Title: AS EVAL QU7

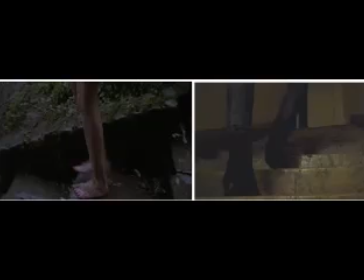We wanted to include a close-up shot of the feet in our main task because we felt that in our preliminary task it created a very good effect and was a good way of creating tension of the sort of tension and build tension within the audience, like just seeing the feet and not revealing who it is.
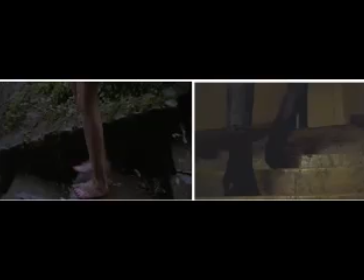We changed the angle of the shot though because we felt that this particular scene, having the camera tilted up, created much more sort of better atmosphere and nervousness and sort of almost some sort of looking up at her.
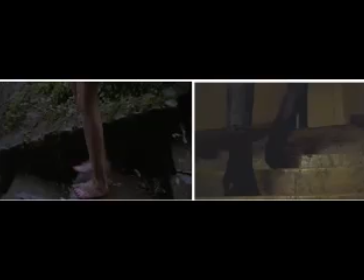To be perfectly honest, there weren't many more brilliant shots from our actual preliminary that we really wanted to include in our main task, mainly because there weren't actually many shots in our preliminary. It was only sort of a minute long or so, so yeah, we didn't have many to choose from.
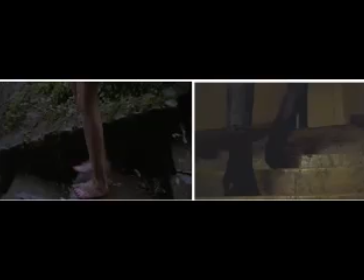But looking back, I feel our progression with different shot types and angles improved a vast amount and really made the audience be on edge and make them really think about what's going to happen because of the different sort of, like the different views.
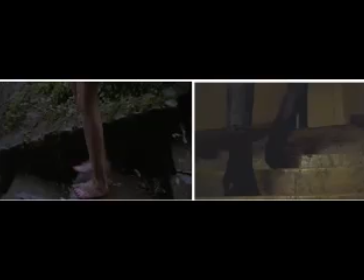You have some views from, say, we had one from behind a gravestone, which sort of voyeurism, like you're watching them, which also links to Psycho, where Norman Bates is looking through the hole in the wall at Marion getting
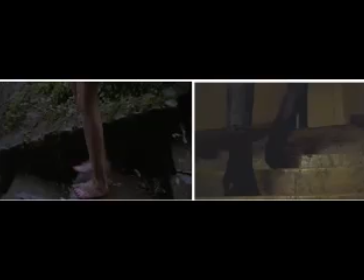undressed. A little bit more about the shot types. I just think that in our preliminary it was very basic. We just had the a little track, and then sort of over the shoulder shot, reverse shot.
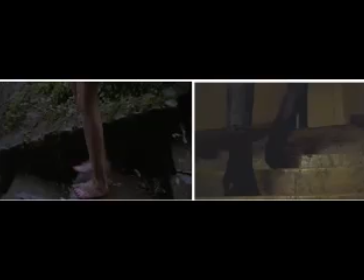But in this one we made sure that we had tracking, panning, low angle, high angle, mid shots, close ups. We just had it all. We tried to include it all, which sort of made the overall effect of the thing really good, I felt personally.